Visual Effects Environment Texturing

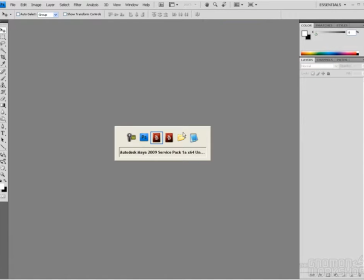1493s
Simple enough. So if we now go back to this render,
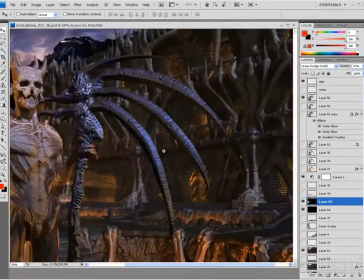1503s
After a couple days, I basically have the textures for the environment blocked out,
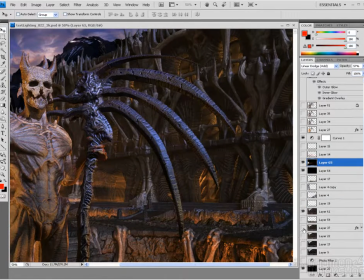1508s
so that now it obviously feels textured as opposed to before, where it's all just clearly a uniform gray.
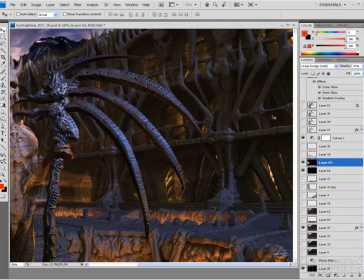1515s
So it's all pretty much using the same shader for the most part, a blend, but once I throw textures in there on color, or some of them maybe I'd use it on color and bump, it just creates a very much more organic breakup inside here. But it was done super fast.
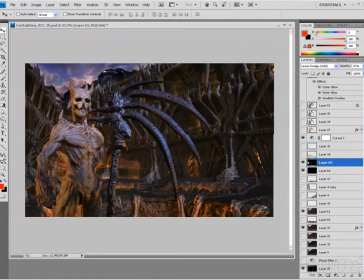1534s
So that's pretty much it for how I textured the character, the scythe, and the environment.
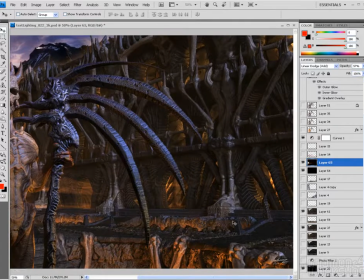1541s
It then became a process of trying to unify all this stuff together.
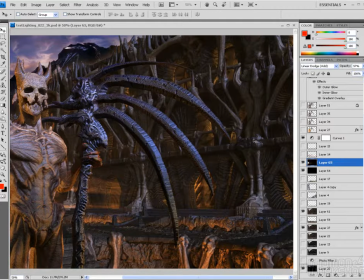1545s
So I would, tweak shaders here and there a little bit by adjusting the specular color or by adjusting the reflectivity, although on most things I left reflectivity off.
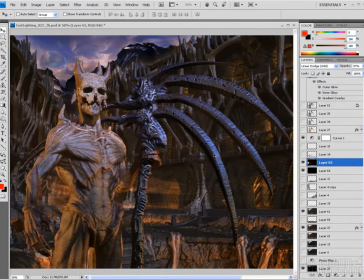1556s
And then trying to unify things through the use of some environment fog and finalizing lighting.
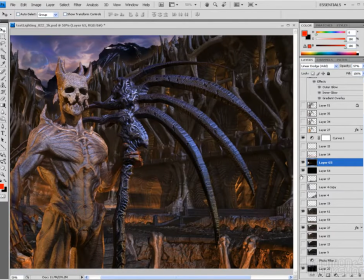1564s
So the next thing to do with this inside here, let's just go back to Photoshop, is I guess we can talk a little bit about the fog effects that are in the environment.
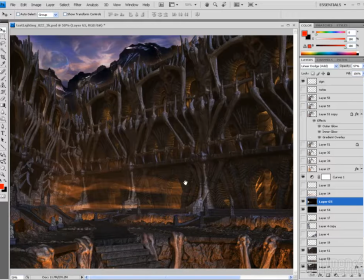1578s
So let's do that.